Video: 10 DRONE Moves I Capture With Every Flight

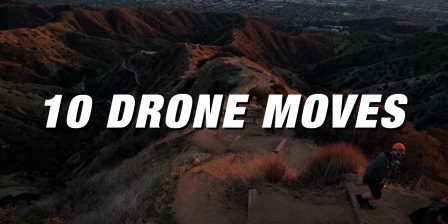[0:16]
In this video, we're going through 10 different drone movements that I use all the time.
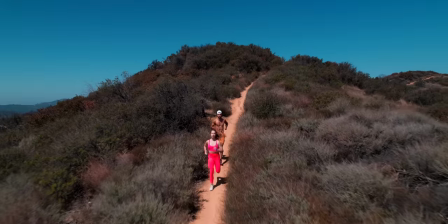[0:22]
Over the last couple of weeks, I've been flying a ton and just getting a lot of different footage. And a few days ago, I got LASIK. So now I'm just sitting in my office. Can't really go out and do anything for a little while. I got to keep my eyes safe while they're recovering.
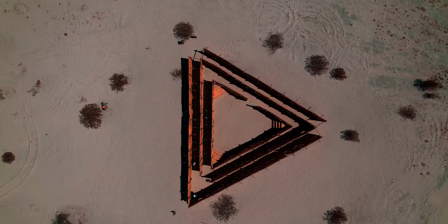[0:35]
But as I'm going through all my footage, what I found is that I do like the same thing over and over when I'm in a new scene.
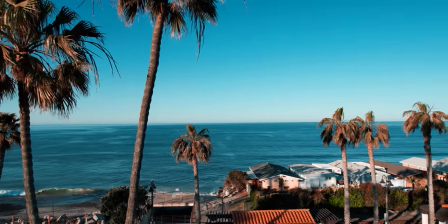[0:41]
I capture the same type of movements. So in this video, I wanted to go through
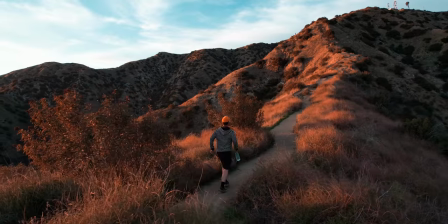[0:46]
what some of those movements are and some of the things that I always do when I take off and start flying so that I can get a range of shots that I can use in the edit.
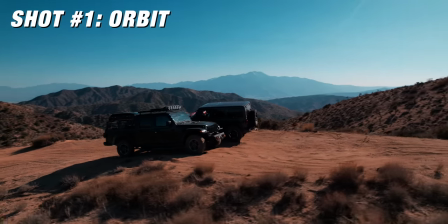[0:55]
So the first one is the orbit. Now this shot is like my default go-to. I'll take the drone up and I'll always go for an orbit.
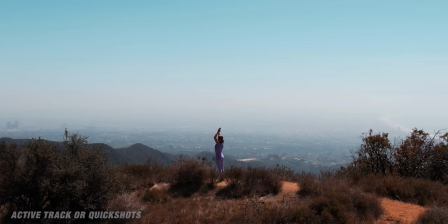[1:02]
Whether I'm using the active track that's built into some of the DJI drones or I'm doing it manually, this is a shot that I feel like I always grab first.
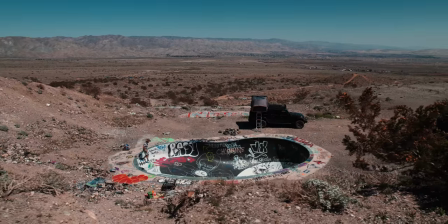[1:11]
Now, to do this manually, you're gonna either push left or right on the right joystick,
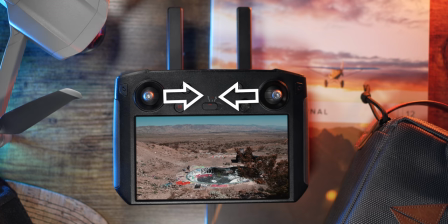[1:16]
and then you're gonna use your left joystick and point it the opposite direction so that you arc around your subject. And basically, the orbit is just circling a full circle around whatever it is that you're filming,
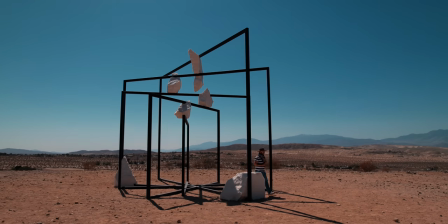[1:29]
whether it's a subject or a place, you're basically creating the arcing motion so it's a full circle,
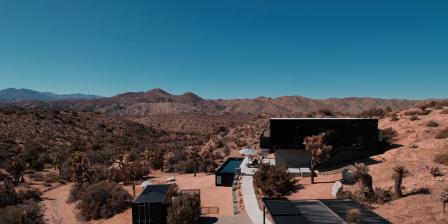[1:35]
an orbit. Now, I default to this because it just looks really good from a drone's perspective.
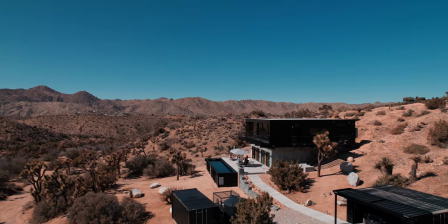[1:39]
You get a ton of parallax with the front elements moving at a different pace than the back elements.
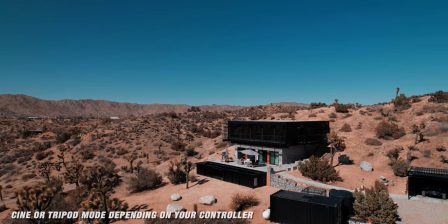[1:45]
And it just has this really dynamic look. I'll either shoot this super slow and I'll put it into cine mode or I'll put it into sport mode and go as fast as possible.
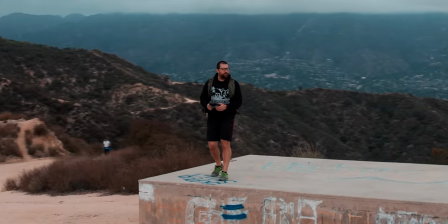[1:54]
So you really see that movement in the background. The second shot is the top down shot.
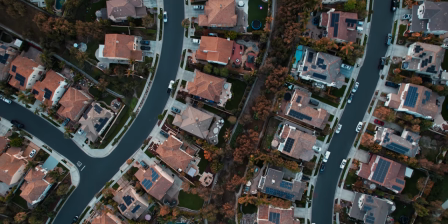[1:59]
This is all about getting above whatever it is that you're filming and looking straight down. There's really no specific movement that looks best with this shot. You're just gonna have to play around with it, but essentially you fly the drone up high and you point the gimbal straight down and when your gimbal is pointed straight
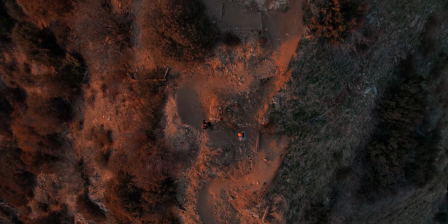[2:15]
down i like to add motion into the shot so either it's a push forward pull back left to right movement or i also like to just spin and when i do this movement i put it into cine mode so i'll put it in the slower setting so you get a more subtle
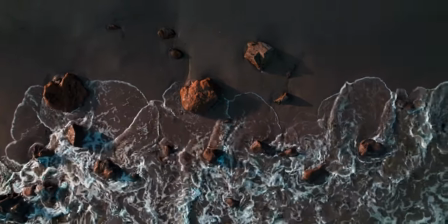[2:30]
cinematic looking shot rather than a super fast top down now with this shot i would play around with how the camera moves with your subject, whether your subject's entering frame or you're following your subject and keeping them centered,
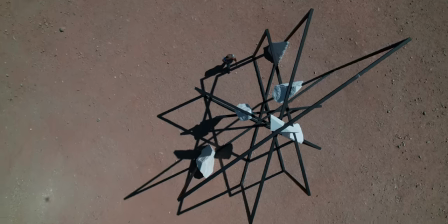[2:43]
play around with that top-down shot because really drones are the only camera that can get that shot.
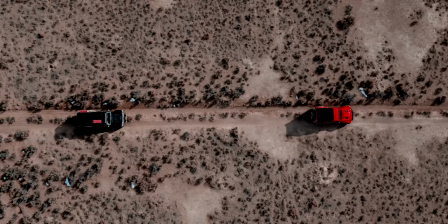[2:49]
And it always gives you that unique perspective, so I always like to add that in when I'm out shooting. Now, the third shot is simple, raise up, drop down.
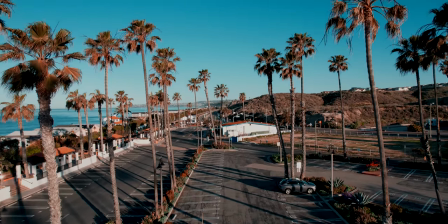[2:57]
Like a crane, you're just going straight up or straight down.
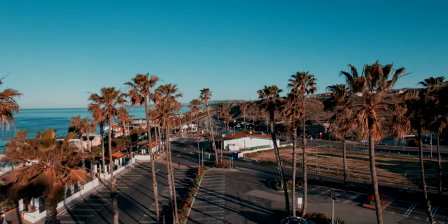[3:01]
Now, I love this shot because you go from ground elements to the sky or from the sky down to ground elements.
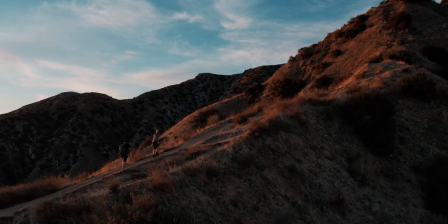[3:08]
And you see a lot of movement in that action because of all the foregrounded elements. A lot of times this is a great way to reveal the place that you're in.
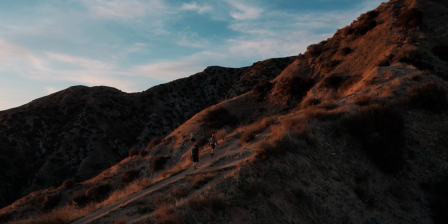[3:15]
So you're starting small and then you go up into the sky and all of a sudden you see all of the surrounding elements.
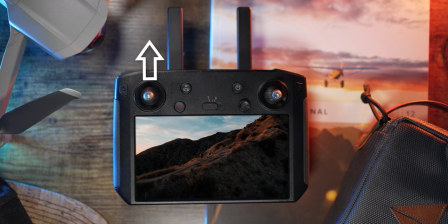[3:21]
Now to do this movement, you use the left joystick and you just point straight up or straight down. And I use shoot this one in either the cine or the normal setting so that it's a little bit slower.
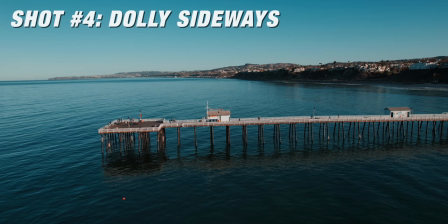[3:31]
Now the next one is a dolly left or dolly right.
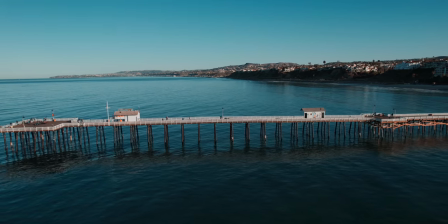[3:35]
So this is just a moving to the side, like you're just pointing straight out at your scene, your subject, whatever it is, and you're just moving left or right.
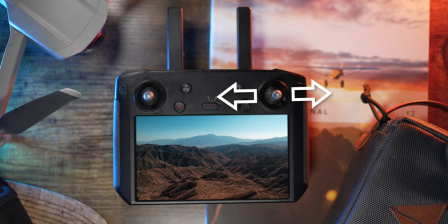[3:43]
Now to do this on the controller, you're just gonna use the right joystick and you're just gonna pull it left or right.
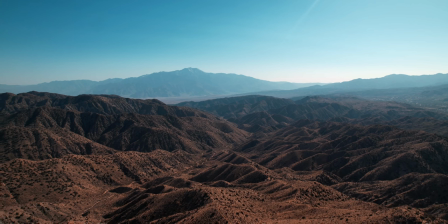[3:49]
With this one, I like to put it in cine mode so it's slow, subtle action. And if I have subjects that I'm filming, I like to have them interacting at a different pace than what I'm moving.
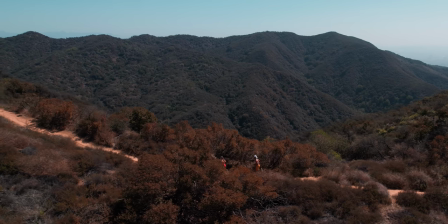[3:59]
Whether it's the opposite direction or it is going in the same direction, but the subjects are moving at a different pace than my drone is moving. A lot of times I default to these slow, subtle movements because I think they just look good when you're editing. Now, there's definitely a time and place for super fast motion, and I'll talk about that with some of the other movements in the series.
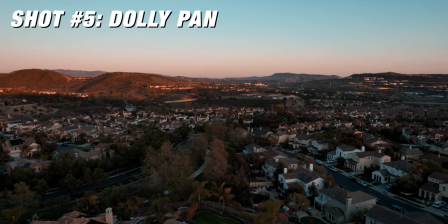[4:19]
Now, number five is a dolly shot with a pan.
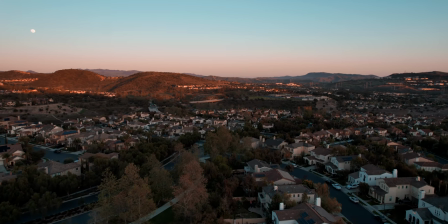[4:21]
So this is kind of a cross between the last shot we just talked about and the orbit, but I don't wanna do a full orbit.
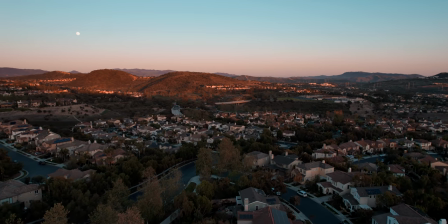[4:28]
I wanna be able to move left or right with a slight pan. And I use this shot a lot of times just to reveal the scene and make it a little bit more dynamic than just moving in one direction.
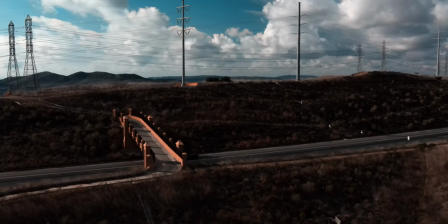[4:39]
So it's the same movement pattern as the orbit. However, I'm not centering around something specific.
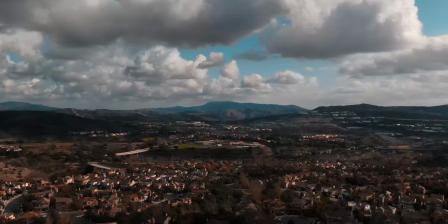[4:45]
I'm not centering around a single point. Rather, I just wanna show the landscape with this double action motion. Now you can shoot this in cine, normal, or sport mode. It really just depends on how you want this to look.
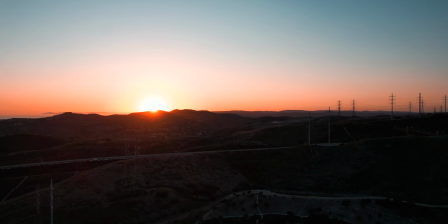[4:57]
Having two motions working in unison gives the drone movement a more dynamic feel on the landscape.
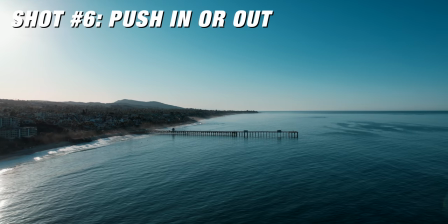[5:03]
Number six is another simple movement. It's a push forward or a pull back.
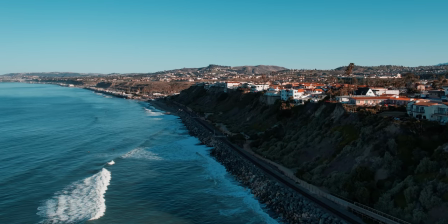[5:08]
This is like one of the simplest movements that you can do with a drone, but I think it looks really good and it's something I use every time I fly.
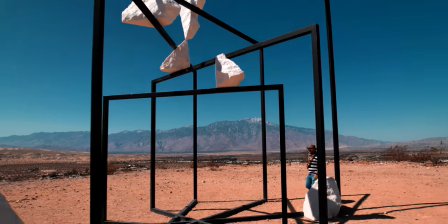[5:16]
Now you can put this in cine, normal, or sport mode, and on the right joystick you're just going to push forward or you're going to pull it back.
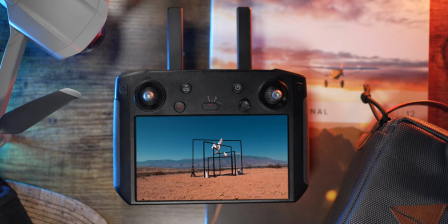[5:23]
And if you put in sport mode and put it low to the ground, you're gonna get this really fast motion across whatever landscape that you're filming in. And when it comes to using ND filters, you're really gonna see the purpose of using an ND filter on a shot like this, because when you're flying low to the ground and you're moving fast,
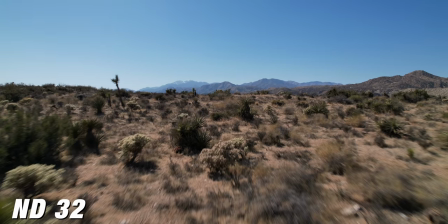[5:41]
you're actually gonna be able to see the motion blur. Whereas if you're flying low to the ground and you don't use an ND filter and you're flying in midday,
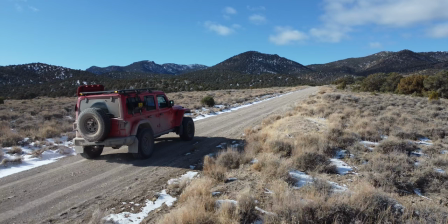[5:49]
you're gonna have to boost your shutter speed, which is gonna force you to have really crisp and clear images and the landscape will feel very jittery.
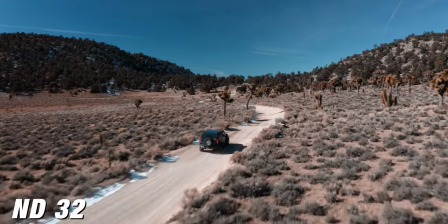[5:56]
Whereas if you're filming with an ND filter and you're using the proper shutter speed, double that or your frame rate,
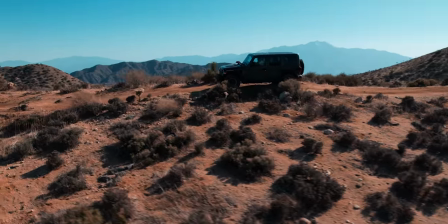[6:02]
you're actually gonna see the motion blur in the landscape and it's gonna just feel a lot more seamless rather than really jittery.
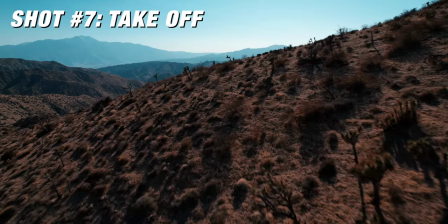[6:09]
Number seven takes this a step further and it is the forward push with a lift.
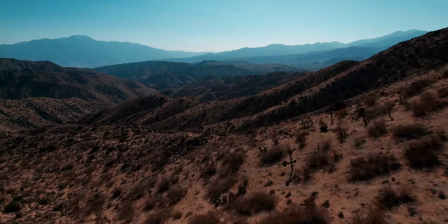[6:14]
And this is the same type of movement pattern you can do this in sport, normal, cine.
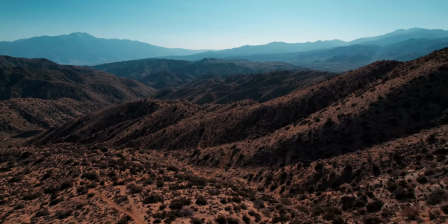[6:19]
I think it looks good in all of them. But with this movement, you're either moving forward or backwards and then also lifting up.
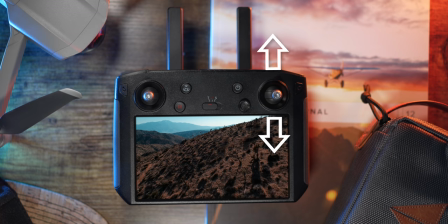[6:25]
So on the right joystick, you're gonna be pushing forward or backwards. On the left joystick, you're gonna be pressing upwards.
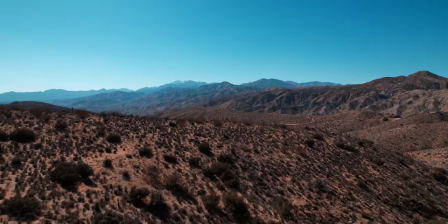[6:31]
Now, what I like to use this action for is being close to the ground and then taking off like a plane. Number eight is using a direction with a gimbal move.
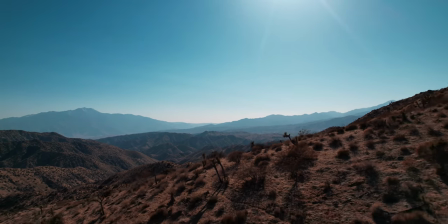[6:39]
So a lot of these moves, they're just using the drone flying in the sky. But if you add gimbal movement to any action, it makes it look a little bit more dynamic.
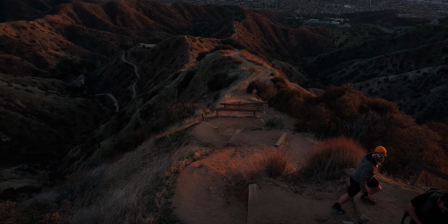[6:49]
So something like a push in or pull out with a gimbal rotation up or down gonna give you a completely different look.
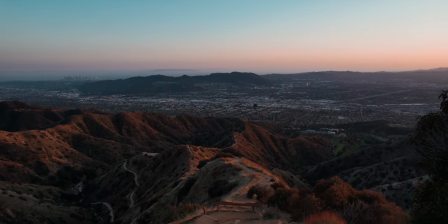[6:56]
This shot, for example, pulling back and tilting up,
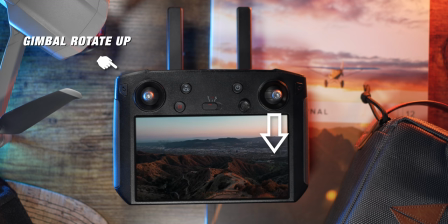[7:00]
you get this reveal of the entire landscape that started really close up on the action of the scene. Another way to use this is potentially raise up and then have your gimbal go down or vice versa.
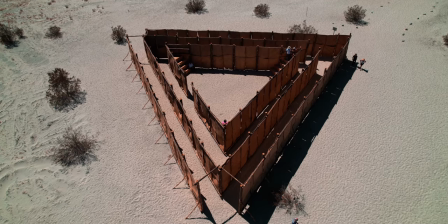[7:12]
So you're staying on some subject and then you're either getting up and above it or you're going down and revealing the scene behind.
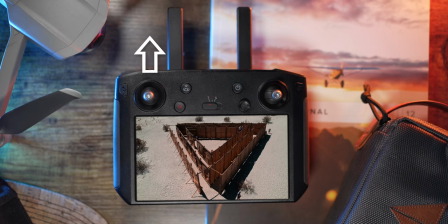[7:19]
Now, to do these movements, you basically go any direction on your joysticks and then you just need to pair that with a finger pull of the roll wheel on the top of the controller.
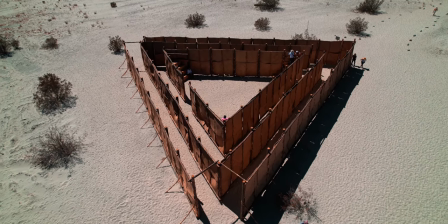[7:29]
So for this shot, I'm pointing up on the left joystick while I'm tilting the camera down with the roll wheel.
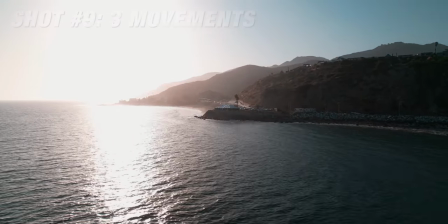[7:35]
Number nine is pairing three directions together. So this would either be two movements and a gimbal move or it will be just three actions.
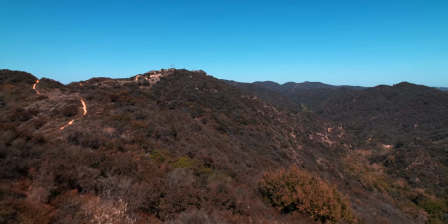[7:43]
So for example, this shot, I'm raising up while I'm moving forward and also rotating to the left.
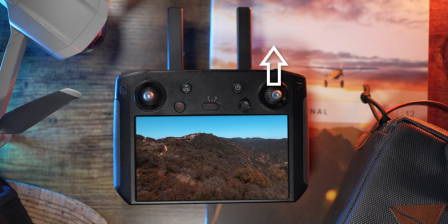[7:51]
So in my controller on my right side, I'd be pushing forward. My left side, I'd be pushing to the upper left diagonal. And I would be feathering these motions depending on how I want the shot to feel, whether I want more rotation or less rotation.
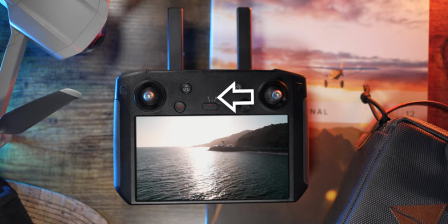[8:03]
Here's another example where I'm moving left, panning right, while also raising up.
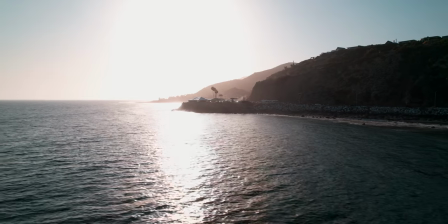[8:07]
And I like to put it in sport mode for these types of shots to really show some fast motion while I'm doing these big arcing sweeps and the drones raising up or lowering. Now, you can take this a step further and also add in a gimbal move.
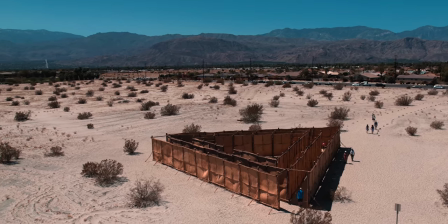[8:21]
Now, it starts getting really tough when you're adding multiple motions with a gimbal and it just takes practice.